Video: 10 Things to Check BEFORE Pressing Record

Now, you have a full interview that looks odd to the eye because it was shot at a frame rate designed for slow motion. Now, unless your interviewer is talking like this, you don't want it to be in slow motion.
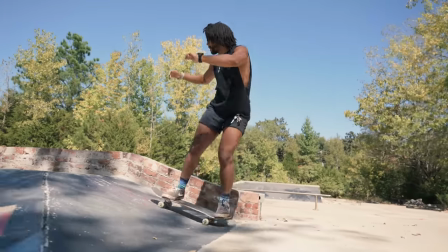(4:22)
If you are shooting something cinematic where you might need to slow the footage down for some slow motion action,
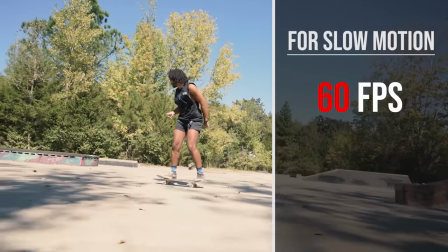(4:27)
shooting at a higher frame rate like 60 frames per second or 120 frames per second is crucial.
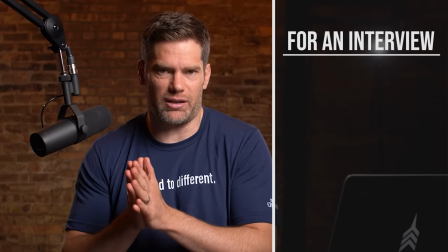(4:32)
But if you're shooting something more like an interview, you want it to be at a lower frame rate of like 24 frames per second.
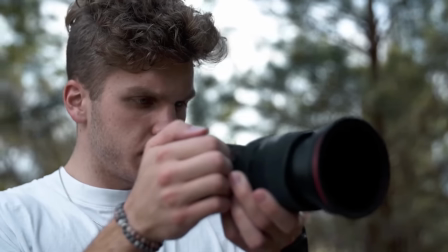(4:37)
The reason that this is easy to forget about is because on the back of the camera, it looks great to the eye and you aren't really able to see a huge difference when it comes to frame rate.
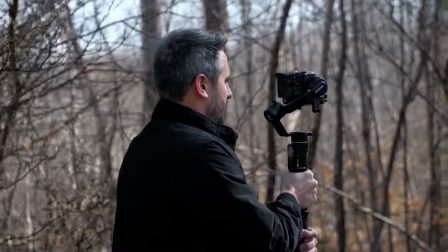(4:47)
So always remember to think about the shot you are going for and set your frame rate accordingly for it.
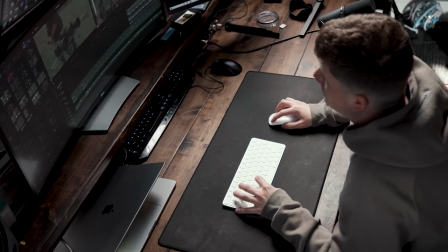(4:52)
This is something unlike some of these other steps that is practically impossible to correct in post-production and would likely end in you having to go shoot everything all over again. So once you shoot a project in a certain frame rate, you're pretty much stuck there. Next is your focus.
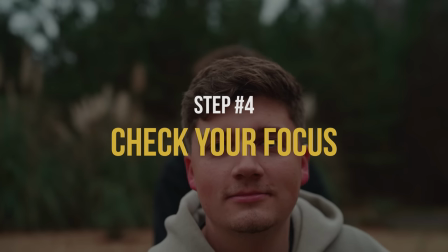(5:07)
Most newer mirrorless cameras have amazing autofocus, but if you find yourself using manual focus for a project,
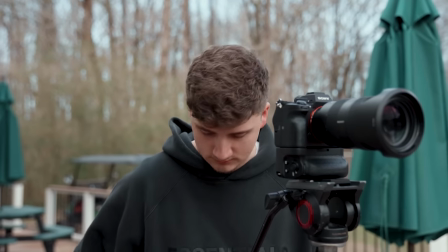(5:13)
it's always possible that you're setting up a shot and you focus on your subject just right, and then you get distracted with something else just to see that the person you were filming stepped backwards,
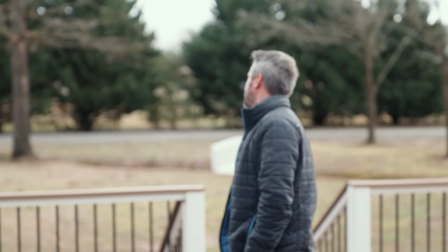(5:22)
just enough to be out of focus, but for you to not really be able to tell on the back of the camera.
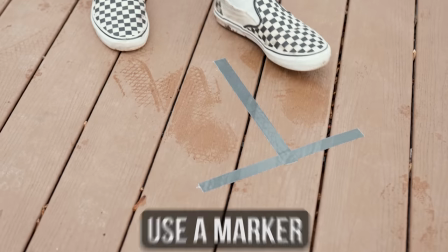(5:27)
Now your whole shot is out of focus. One step to avoid this would be to have your subject stand on a marker and then set focus on that same marker to avoid this mistake.
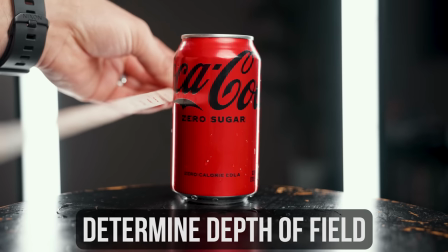(5:36)
Another really important step before filming your subject is determining how much depth of field you need and setting your aperture and focus at the right setting for the job.
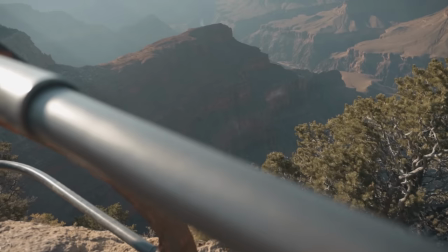(5:44)
Are you shooting a landscape where you need everything to be in focus? Try raising your aperture to something like f8 or f16 to get more of the frame and focus.
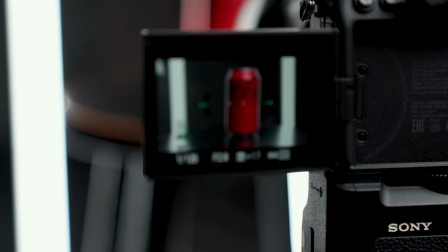(5:52)
Or maybe you're shooting a video of a subject like product photography where you want the background to be super blurry to better showcase the main subject.
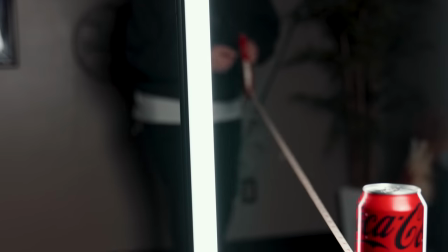(5:59)
Either way, setting your focus, as well as your distance from whatever you're shooting, will help dramatically improve your overall shot. This next step is one of the most crucial things to think about before hitting record, and that is white balance. Your white balance determines how your camera will interpret different colors within your frame. This looks really, really bad, but this looks great.
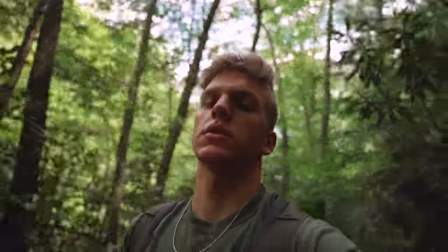(6:23)
Setting your white balance helps your camera determine what is true white based on your current surroundings.
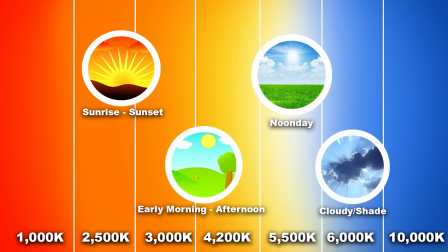(6:28)
Different environments give off different color temperatures. So it is very important to set your camera up for success based on the environment you are in. And this also doesn't mean to have your white balance set to auto.
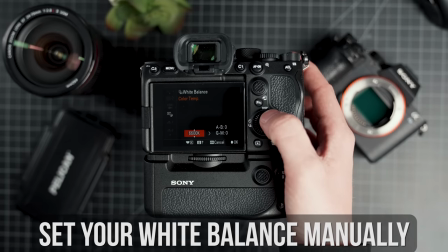(6:39)
Set your white balance manually by using a Kelvin temperature or even by using a gray card to get a custom white balance for your shot.
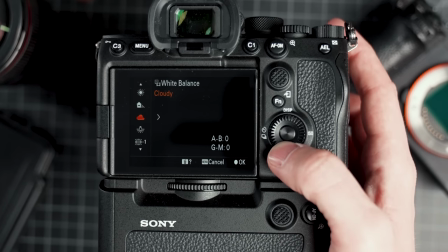(6:46)
Even most beginner cameras have options or presets for you to go in and used to help properly set your camera up to receive light in the best color possible.
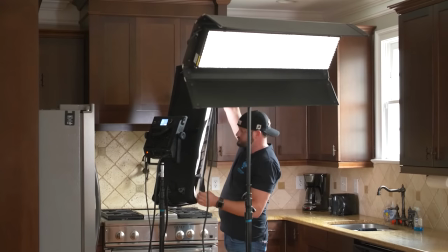(6:55)
And if you're doing multiple interviews or shots in multiple environments, change your white balance with each location. It's important to focus on the exposure and composition when moving to a different location, but it's just as equally important to remember to fix your white balance before you press record. Speaking of exposure, the next thing to really pay attention to and make sure you set properly is your exposure, especially your shutter speed. Setting your shutter speed properly based on what you're about to film is super important to the overall look and feel of your project.
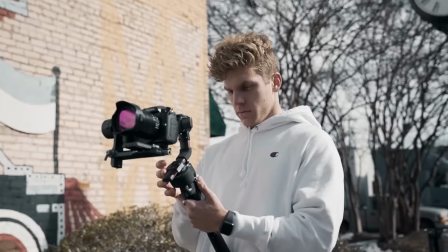(7:24)
A mistake that we see a lot of our students make in the very beginning of their filming career is that they will turn on their camera, see that the image is exposed to what seems like the proper exposure,
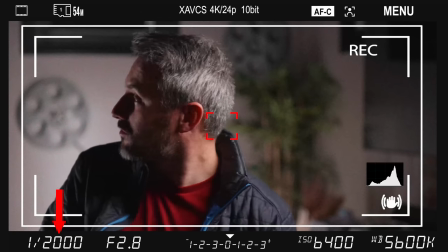(7:33)
but in reality, their shutter is all the way up to like 2000 and their ISO is cranked all the way up to like 6400 to adjust for it.
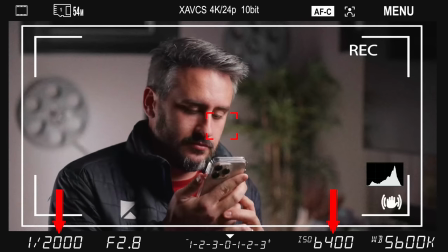(7:42)
It's really easy to turn your camera on and make this mistake, especially if the light looks okay at first. A general rule of thumb when it comes to your shutter speed is to double your frame rate.
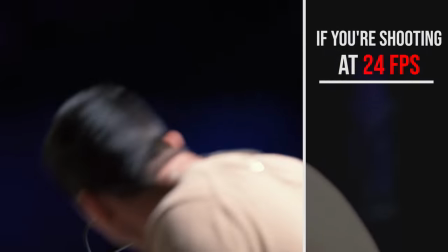(7:54)
So for instance, if you're shooting at 24 frames per second for a natural look, your shutter should be at around 50.
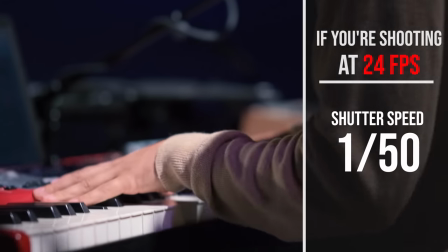(8:01)
This will give it the most natural and cinematic look for your footage. I've filmed interviews before where I didn't realize I was shooting at a high shutter speed and a high ISO to correct the image for absolutely no reason.
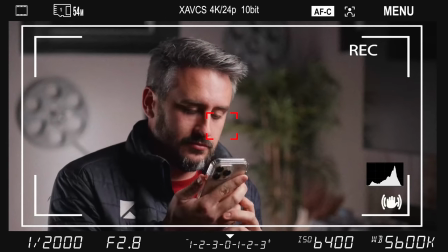(8:13)
Even if the exposure looks good on the back of the camera, be sure to see exactly what your settings are. This is extremely important.